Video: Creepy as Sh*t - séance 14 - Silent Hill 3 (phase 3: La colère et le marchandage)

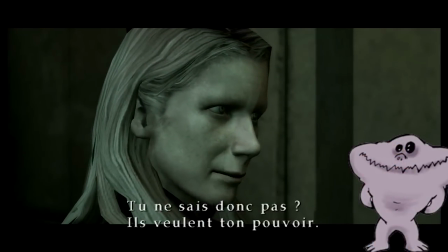Lorsqu'elle croise Claudia pour la première fois, celle-ci lui parle d'une façon compliquée, dit des choses totalement cryptiques, dont on ne saisit pas le sens même si on comprend tous les mots.
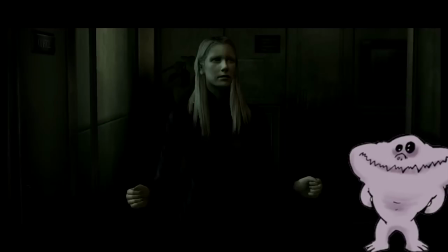Elle nous tient sous son autorité, ne répond pas directement aux questions de Heather, et dicte sa loi, ses codes, s'imposant comme la détentrice de la vérité, celle qui sait. Heather est en position d'infériorité et d'ignorance, et n'a d'autre choix que d'écouter.
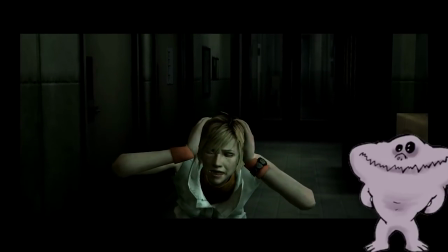Et bien que celle-ci refuse, elle est immédiatement punie par une migraine qui la condamne à finir à genoux.
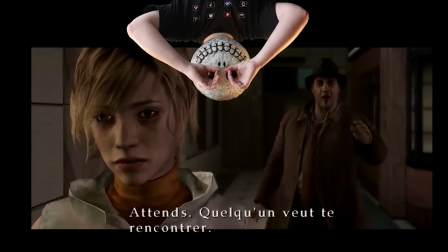Ensuite, elle essaie sans cesse d'éviter la conversation avec Douglas, qui lui pose des questions personnelles et qui tente de l'accompagner quelque part. Si on peut y voir une méfiance toute naturelle,
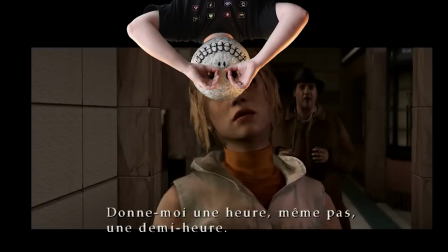l'inspecteur vêtu d'une gabardine pouvant vite passer pour un prédateur sexuel,
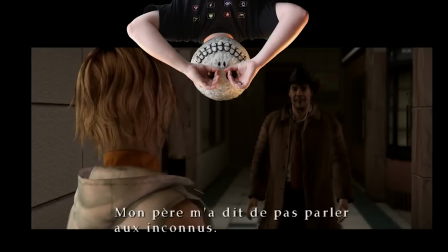on peut également se demander si Heather ne l'évite pas, parce qu'on apprend aux enfants à ne pas parler aux inconnus et à ne surtout jamais les suivre, ou bien parce qu'elle devine qu'il va lui révéler une vérité qu'elle ne veut pas entendre, ce qui peut se voir comme une peur de quitter la rassurante ignorance de l'enfance.
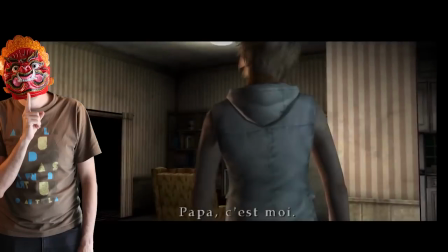Le passage à l'âge adulte de Heather se fait avec violence et de la pire des façons.
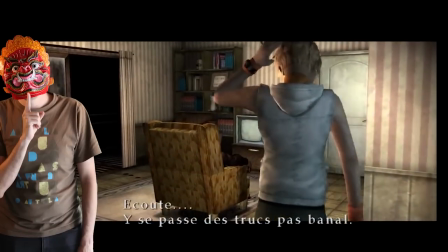Victime des adultes, elle retrouve son père assassiné dans sa propre maison.
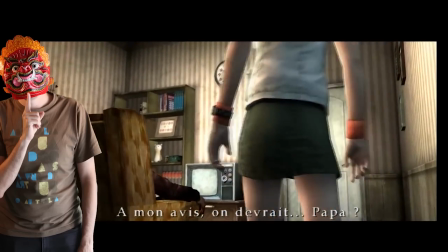Confrontée à la mort de la personne qui lui est la plus chère, l'adolescente n'a d'autre choix que d'affronter la réalité, ce qui semble ironique lorsque l'on parle de Silent Hill.
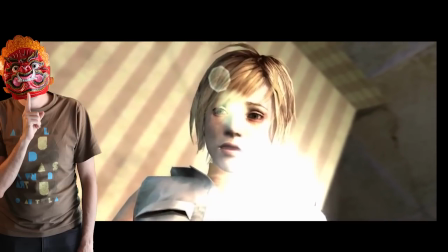La mort touche n'importe qui, à n'importe quel moment, et presque jamais au bon moment.
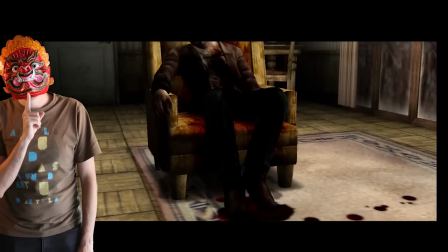Face à une perte violente et se retrouvant seule au monde, sa réaction se fait forcément brutale.
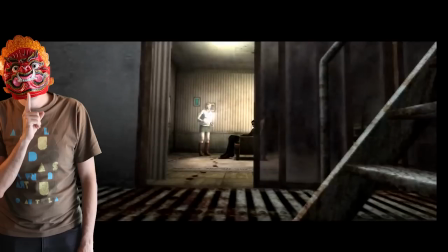Heather veut venger la mort de Harry, se venger de ces adultes qui font d'elle ce qu'ils veulent.
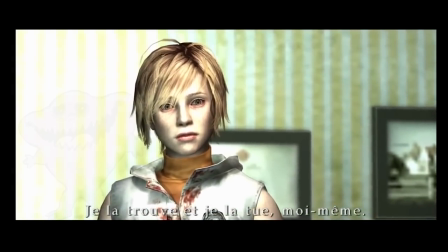C'est cette soif de vengeance qui mène notre personnage dans la ville de Silent Hill qui lui donne la motivation de continuer maintenant qu'elle n'a plus rien à perdre, ne laissant plus rien derrière elle.
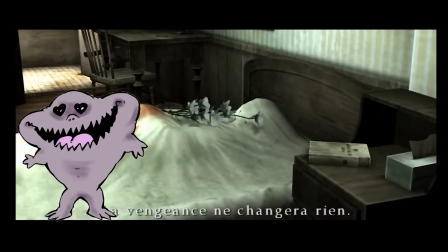Et pour que le joueur spectateur fasse bien le point sur la situation et l'état psychologique du personnage qu'il incarne, une scène magistrale s'offre au joueur. Il est important de s'attarder sur cette séquence tant elle représente à elle seule l'esprit de la saga, la finesse de la mise en scène de la Team Silent.
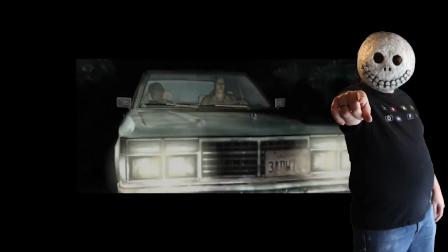Si au départ, nous sommes à l'extérieur de la voiture, c'est uniquement pour nous situer, pour assurer la continuité scénaristique et pour marquer l'ellipse temporelle.
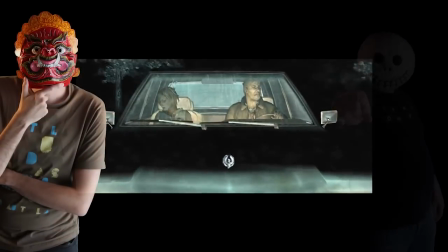Nous sommes en route avec Heather et Douglas. Mais c'est bien ce qui se joue à l'intérieur du véhicule qui nous intéresse.
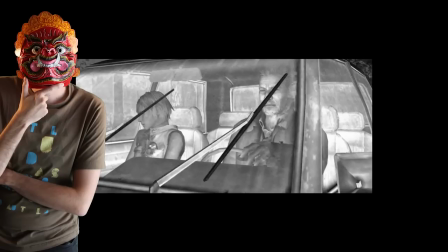Plutôt que de bêtement mettre en scène une séquence banale durant laquelle les personnages ne se disent rien, on nous place rapidement dans la confidence. Et c'est la direction sonore qui nous invite à l'intérieur de la voiture. Il fait nuit noire et, bercé par le ronron du moteur, Douglas tente d'ouvrir la conversation en parlant de la météo.
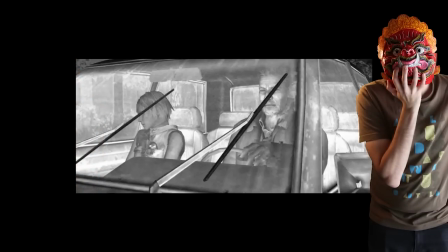Si ce détail peut amuser au départ, il commence à pleuvoir, il a pourtant une importance dans la symbolique de ce qui va se jouer dans le dialogue.
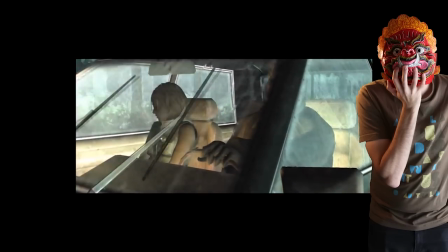Ici, nous allons faire le point, nettoyer les faux semblants, enlever le maquillage qui sert à grimer l'identité de la jeune femme.
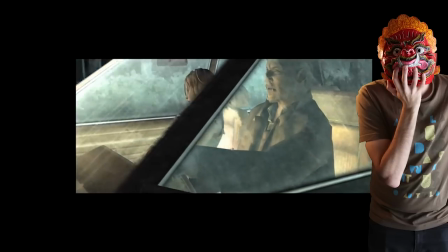Et nous allons nous sentir tristes et mélancoliques en nous tournant vers le passé. Si nous voulions pousser l'analyse au maximum,
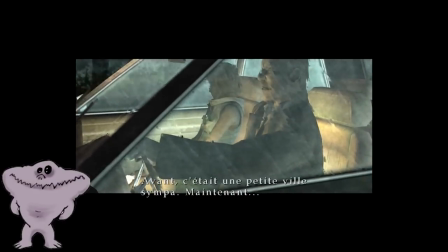on pourrait s'attarder sur ce travelling utilisant un des coins du pare-brise de la voiture qui cache Douglas
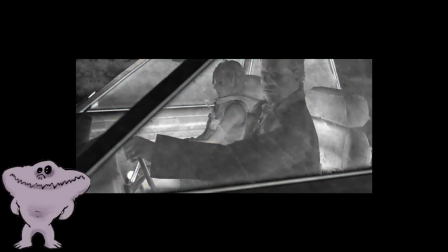lorsqu'il pose des questions sans importance et qui finit par dévoiler les deux protagonistes enfermés dans le véhicule, tous les deux dans le même axe. La conversation peut maintenant commencer à être intéressante. Maladroitement, Douglas relance la discussion et demande à Heather ce qui peut bien se passer à Silent Hill.
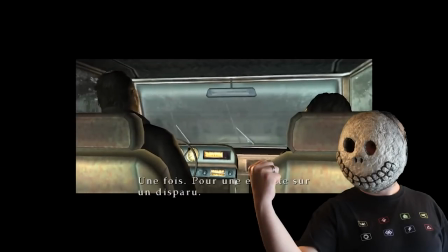Cette fameuse question, c'est celle que posait le teaser du premier opus lors de sa présentation à l'E3. Là encore, le rappel n'est pas fortuit, puisque le lien va se faire directement à travers ce qui se dit. Lorsque Douglas raconte qu'il est déjà allé une fois à Silent Hill, et que ce n'est plus la charmante petite localité qu'il a connue,
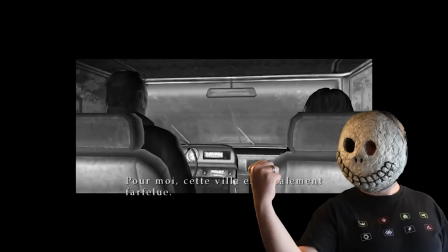la caméra est située derrière les personnages, sur la banquette arrière, comme pour nous désintéresser du propos. L'inspecteur va probablement raconter une anecdote dont on se fiche, et continuer à faire la conversation tant bien que mal.
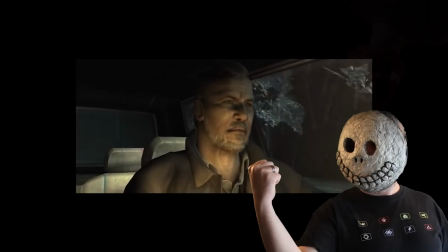Une personne a disparu dans la ville, rien de plus banal pour le joueur habitué. Heather révèle alors être née dans la fameuse ville.
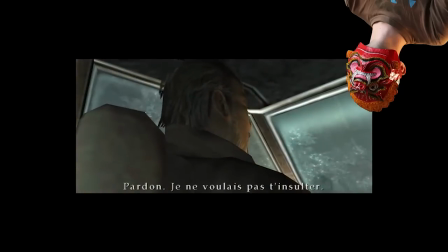Douglas, gêné, s'excuse et est mis en scène de dos. Nous n'assumons pas son erreur, sa question est déplacée.
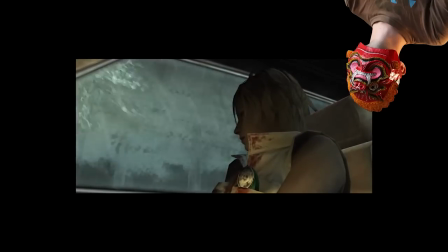En ouvrant sur cette révélation, une longue série de plans va faire la lumière sur la véritable identité de Heather.
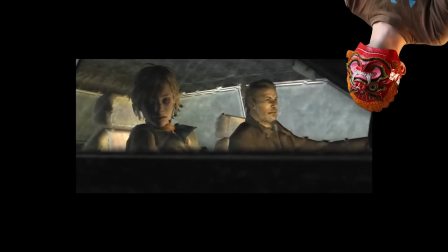La mise en scène nous rappelle cependant que les personnages sont seuls, bien qu'ils soient deux ici.
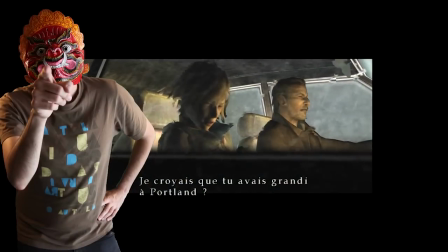Chaque plan est serré sur un seul personnage et il est rare que l'on dévoile l'ensemble de la scène, pourtant limité à un espace réduit.
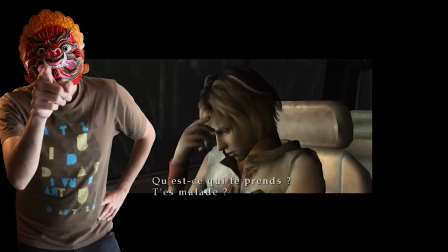Le dialogue se fait en chant contre chant, insistant sur la séparation de nos deux protagonistes.
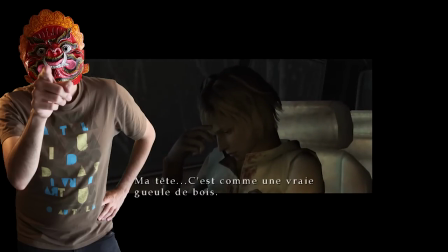Douglas, naïf, pose des questions et se contente de réagir en faisant preuve d'empathie.